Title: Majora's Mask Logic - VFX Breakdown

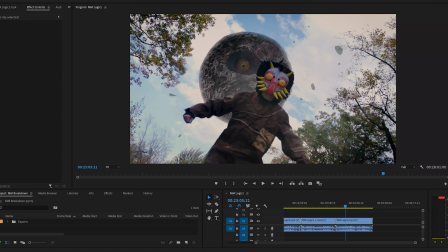Hello and welcome back to the final VFX breakdown for Zelda month, the month of November.
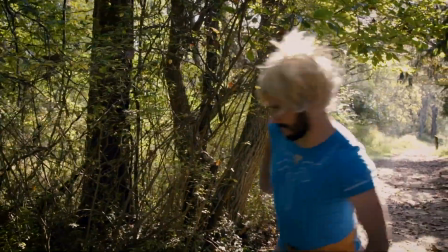Now today we're going to be breaking down the latest CK production series Majora's Mask Logic in Real Life.
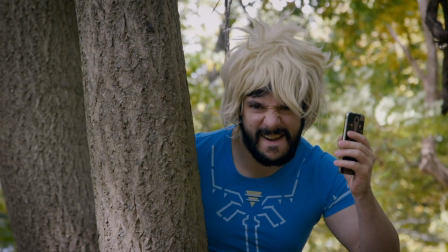We produced 4 episodes for this series in the months of October and November, and now we're going to go back and we're going to look at some of the visual effects that we did for all 4 of these videos.
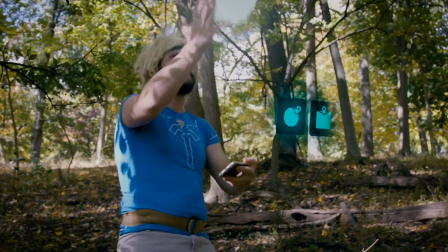We did a variety of different effects throughout these 4 videos, and we're going to go through and we're going to kind of pick one specific effect throughout each video.
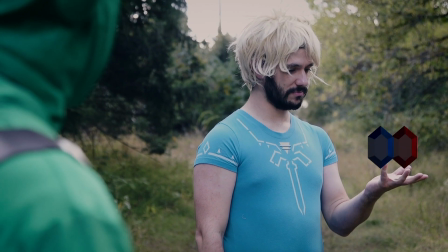We're going to talk in depth about how we went about shooting, editing, and finishing off those effects and producing them for this series.
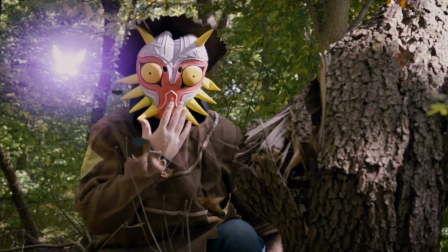This is really a fun series to do because there's a lot of different production elements that went into this and a lot of different things to coordinate and a lot of different effects to do.
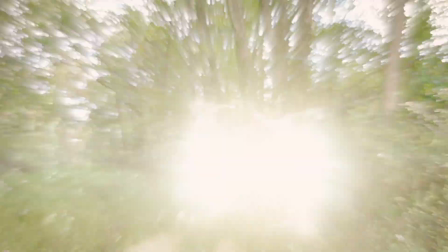So I'm excited to go ahead and talk to you guys about how we pull all this together.
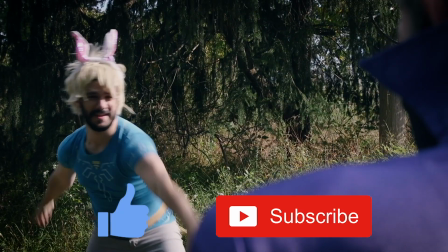As always, be sure to like down below for the YouTube algorithms and subscribe to the channel to catch more videos every Thursdays and Sundays, and let's dive right into it.
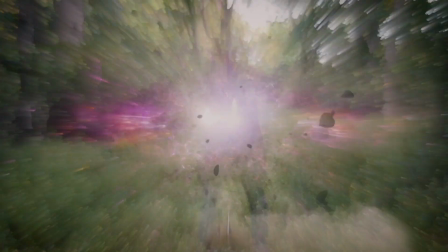No, I need that. That's how I got here in the first place. And they're gone.
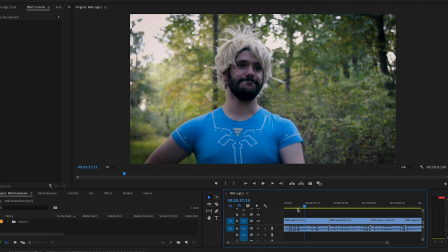Okay, so we're going to talk about the effect here with Skull Kid disappearing and the fairies disappearing as well.
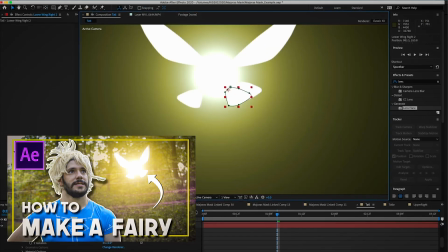So if you want to learn more about how we did the fairy effects in this video, I did a whole detailed video on that a couple weeks ago, going through all the steps in the process in After Effects,
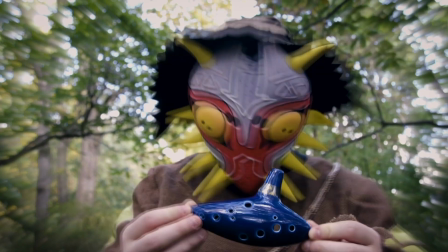but we're going to talk specifically about the effect where the Skull Kid's mask starts to shake and then he disappears away.
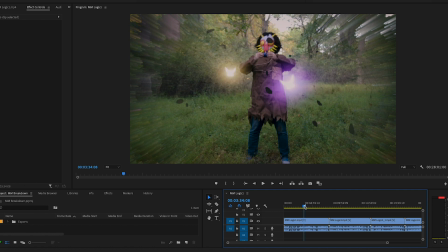So for this effect here, there's a series of shots that we did that all kind of edit together here.
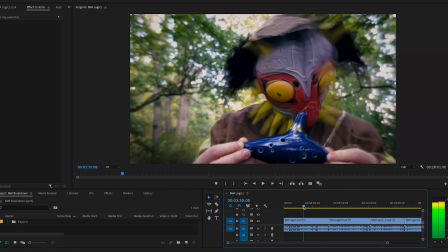The first shot obviously is the close-up of Skull Kid shaking the Majora's mask in the beginning of the magical effect.
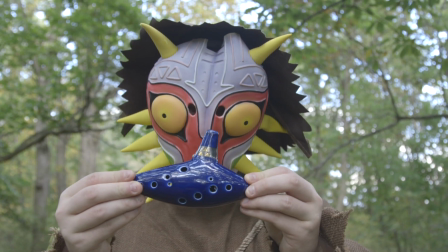So this was done pretty simply. We did the shot of Brandon. He's the one wearing the mask in the Skull Kid outfit.
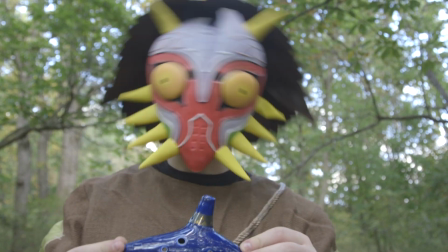Had him shake his head on set here, and in post we brought in After Effects and we added a couple different effects to it.
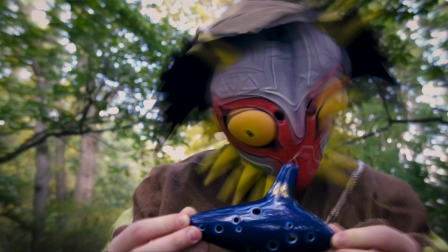One is a radial blur on the outside. As you can see, the way that the blur happens here, it all kind of comes from the center here and goes out, and we kind of made a ring of that on the outside.
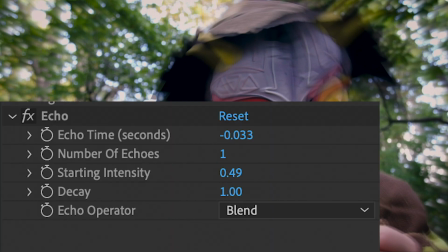And for the motion here, we used the echo tool in After Effects.
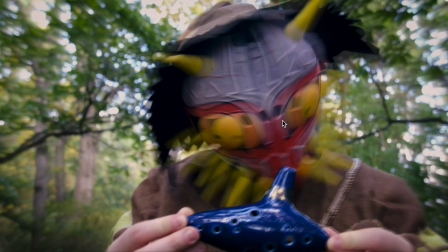And with the echo tool, what we did is when you play it back, you can see in the movement, like the effect says, echoes of the previous frames here.
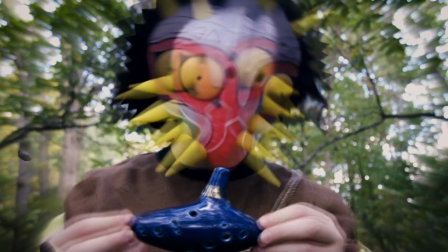It looks for kind of a creepy, sort of crawly sort of effect. It's honestly kind of based on what the actual game effect looked like.
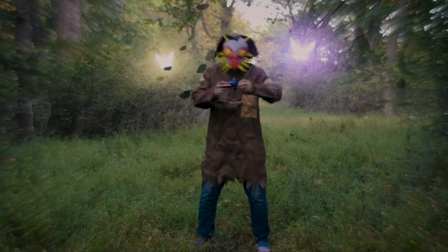And once we move on, the effect gets a little crazier as we go, and then it goes into the warp here.
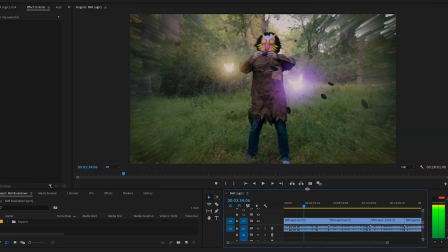Now the warp is done with a couple of different effects added in here. Obviously there's 2 shots here.
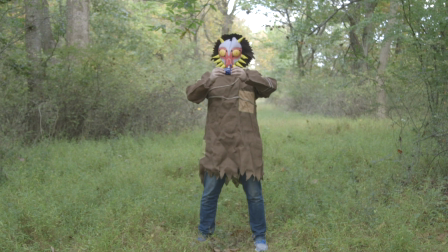There's a shot of him standing in the field and the shot with him without standing in the field here.
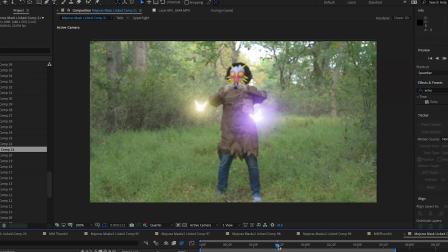And when we go into the part where he disappears, a simple opacity keyframe here for him to disappear, and on top of the opacity keyframe we add all these different effects.
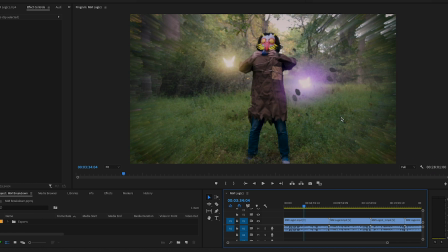Obviously we have the little fairies flying around, done with the previous tutorial, but we also layer in a whole bunch of effects here. We got some more radial blur here. We make the radial blur kind of expand over time so the effect is growing.
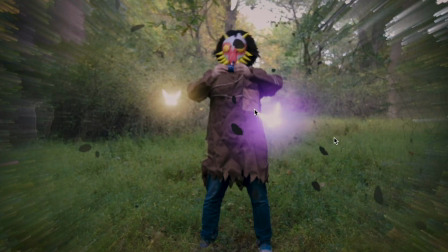And we also add some leaves here flying in post. You can do this in something like a Trapo particular, or you can find kind of an overlay of something like this. This was done with an overlaid effect of leaves flying around. We added in some dust waves here, debris flying from Video Copilot as well, and we added some particle effects here.
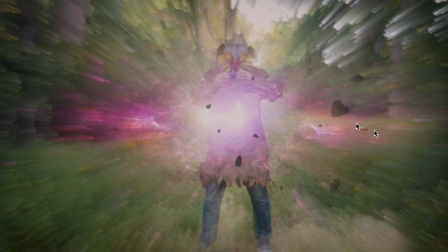This is from kind of a magical particle effect packet that I have, and we make it the color that we want,
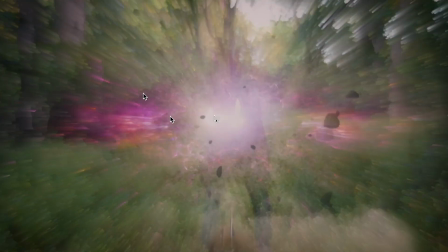and it creates kind of this simple particle fractal sort of magical looking effect that comes out and makes him disappear here,
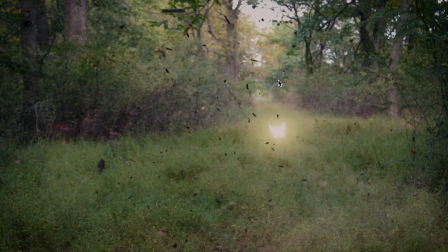coupled with, you know, brightness layers, some more blurs and everything, and all put together, it makes for a nice effect here where he disappears away.
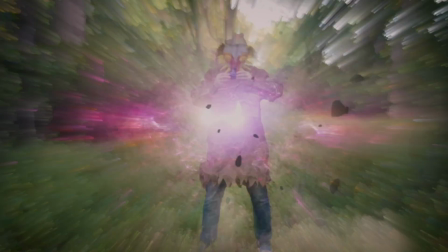When you're doing a disappearing effect, you don't want to make it just simply an opacity keyframe where they're just leaving the frame.
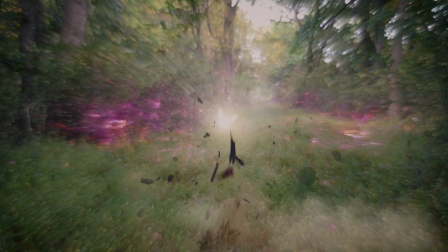You really want to add in those different effects, those blurs and those particles and the debris from the ground if it's something where,
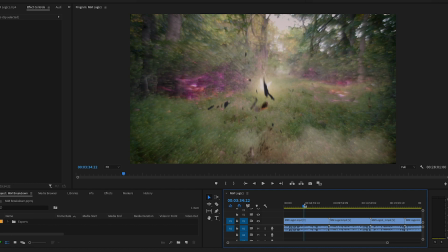you know, it would create an impact where, you know, sand or dirt would fly up in the air.
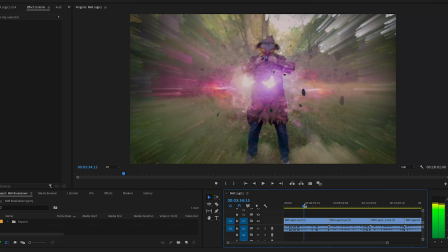You want to help sell the effect by adding those things into the shot, and you want to characterize it in a way that it kind of works for the characters.
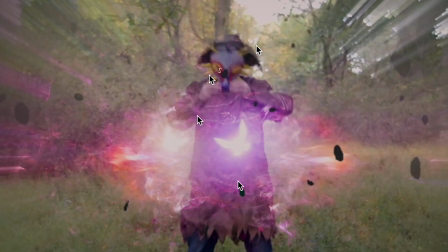So if you look at the colors here and the fractal particle effect kind of match the colors of the Majora's Mask here. So I thought that that type of effect would work in this situation.